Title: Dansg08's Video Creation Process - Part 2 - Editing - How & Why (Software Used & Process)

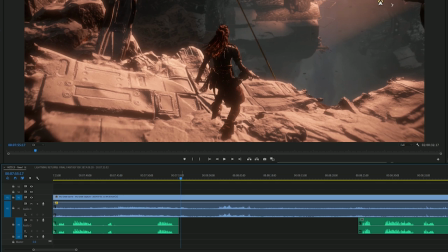(28:46)
So for those, depending on how long it is, so if it's like a traversal thing, or sometimes if it's a menu use thing where, let's say I'm applying, I don't know, some upgrades or something like that in a menu, that I want you guys to see the upgrades, but instead of it taking 5 minutes, it's better for it to take a minute.
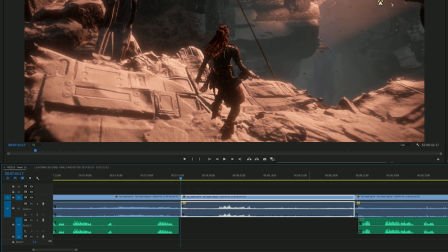(29:03)
Then I'll kind of single out the area that I want to get on with, and I will change the speed. So if you change the speed, I tend to go for 300 to 500, depending on what I'm doing. And I maintain the audio pitch as well, so you don't get like the chipmunk kind of sound.
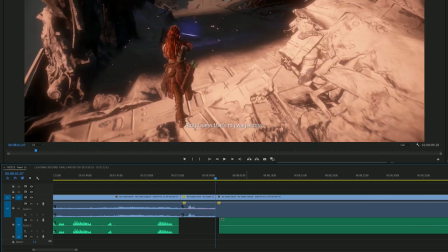(29:22)
So you do that, and then ripple delete again. It's got to render out that audio.
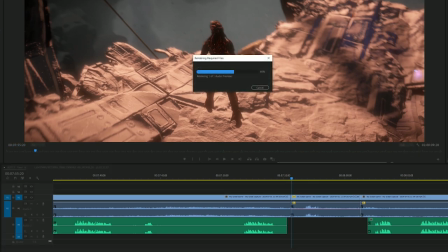(29:27)
That's why it's red at the moment.
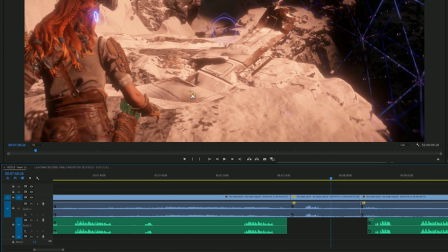(29:31)
So like, let's say I deemed this traversal not that important and I just wanted to get through because I didn't say anything, then it will play back like this instead.
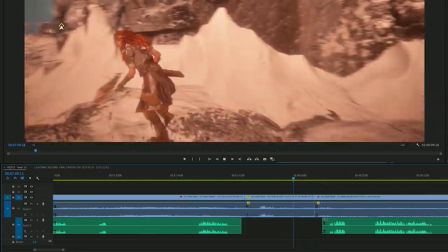(29:41) Guess that's my way across. Okay, before I go there,
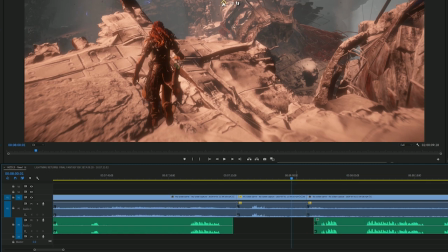(29:46)
And of course, you know, the one stage above this, if it's really completely unnecessary, then I'll just delete that entire segment and we'll have a jump.
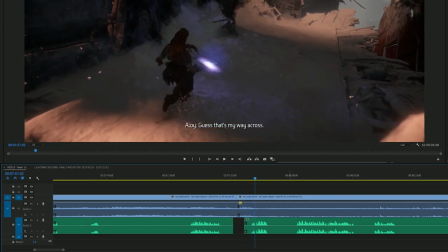(29:53) Yes, that's my way across. Okay.
It totally depends on what that video needs and what's going on at the time.
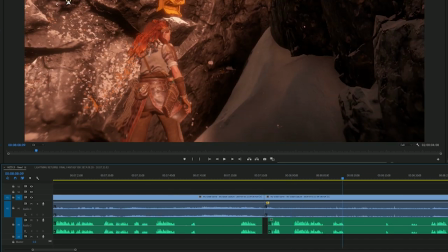(30:00)
So I think there might be one here, actually.
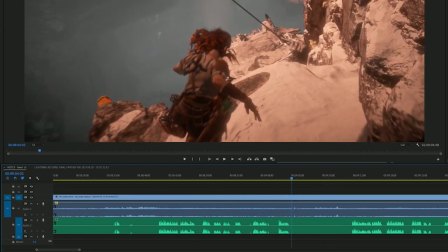(30:04)
I don't know. It just totally depends. Okay, so something that you will see quite regularly in my videos is that I will annotate things. So it could be to give you guys extra information. It could be to answer my own question, because obviously as I play through games sometimes I have questions about things.
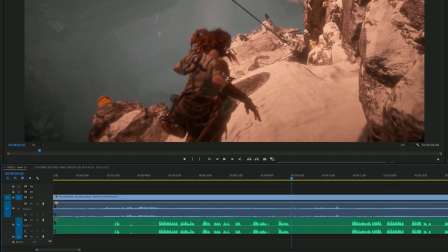(30:20)
And sometimes the answers are obvious, sometimes they're not. So depending on the situation, I will put in an annotation to let you guys know some information that I want to pass on. For me, that's easier than going in and recording little pockets of audio and just being like, okay,
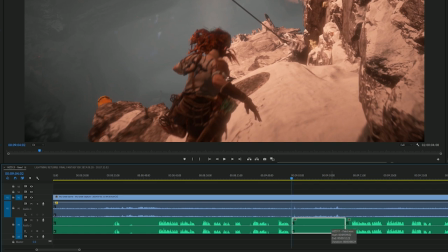(30:34)
for this section that I've highlighted here, I've got 7 seconds to say, oh, this is actually what you need to do, or something like that. So instead of doing that, I'll just annotate instead. So for annotations, it used to be a little bit easier, but now it's a little bit annoying on Premiere Pro.
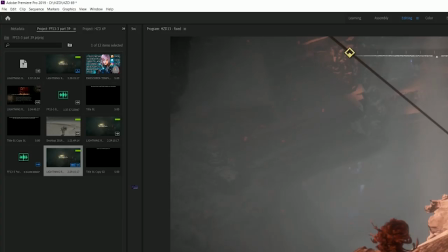(30:49)
So this is something I probably need to look into. So as you'll see here in the project file, there's already a few of them that I've used before, but I'll show you how I make my kind of original one, and then we'll go from there.
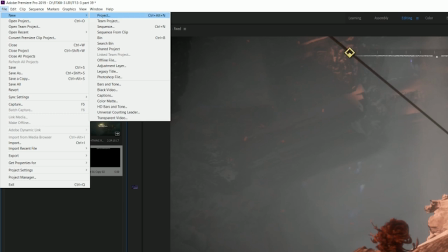(31:01)
So with Premiere Pro nowadays, to create a title, you have to go into New, and you have to go into Legacy Title.
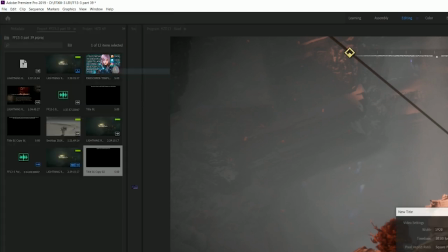(31:09)
It never used to be like that before, but that's just how it is now. This is all the same.
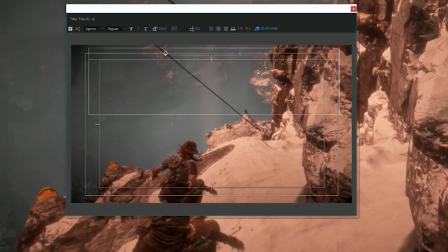(31:15)
And here, this is where you get to basically put your annotation in. So I use the Agency FB font now. It used to be Berlin Sans, I think, that I used, but now I use the bold Agency FB font. For 1080p content, I use font size 50. And then
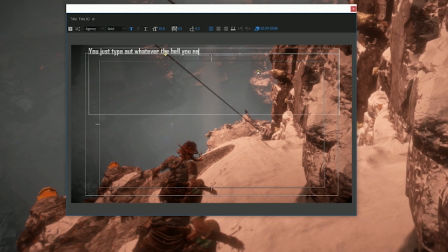(31:35)
you just type out whatever the hell you need. I center it, and to make it a little bit easier to read,
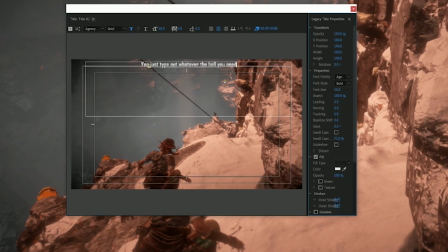(31:45)
I need to figure out how to get the properties and the tools to appear every time.
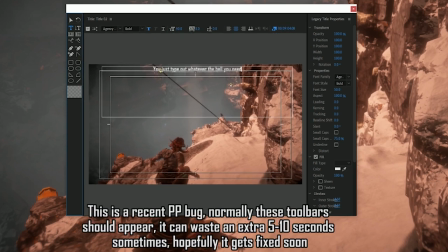(31:50)
I think there's a bit of a bug going on where every time you go in, these two toolbars disappear for some reason. But that's a me problem. I'll have to figure that out. It's only been recent that I've run into it. What I do is I add an outer stroke, which is basically like an outline for it.
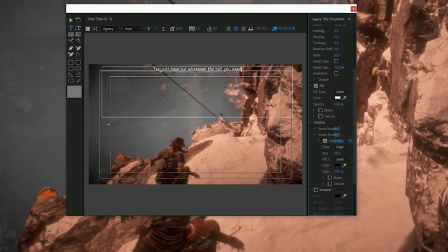(32:06)
And all I do is I change this number to about 50. And you can see that there's a subtle difference in how easy it is to read. And if you really want to, you can apply a shadow as well. Just make the opacity 100.
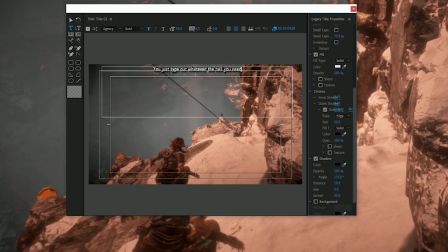(32:20)
And you can pretty much just leave it at that if you want. And then you just bring it in.
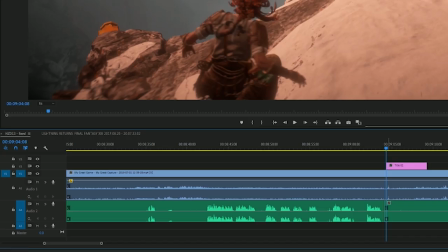(32:31)
So you got the video track slash layer system. So it's always going to be whatever layer is highest up in your timeline.
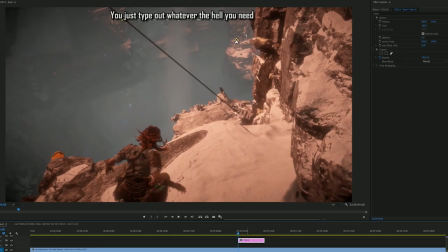(32:38)
That's the one that's going to be visually at the forefront of whatever you're doing.
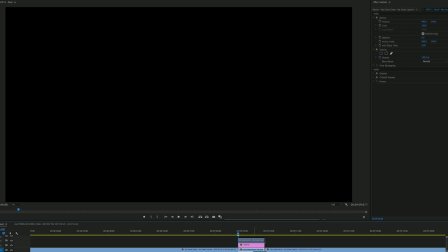(32:42)
So let's say for whatever reason you did this, then your annotation is going to be invisible.
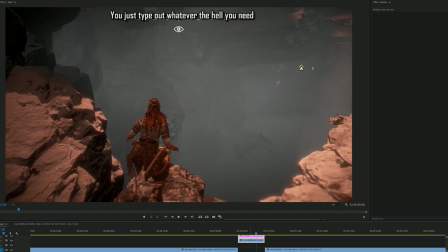(32:49)
So you have to make sure your annotation is always the highest layer in your project.
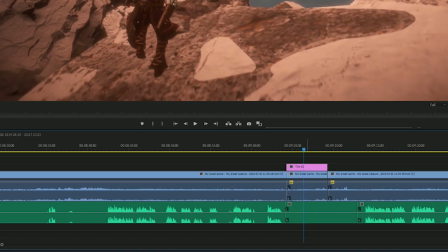(32:54)
So yeah, you just do that.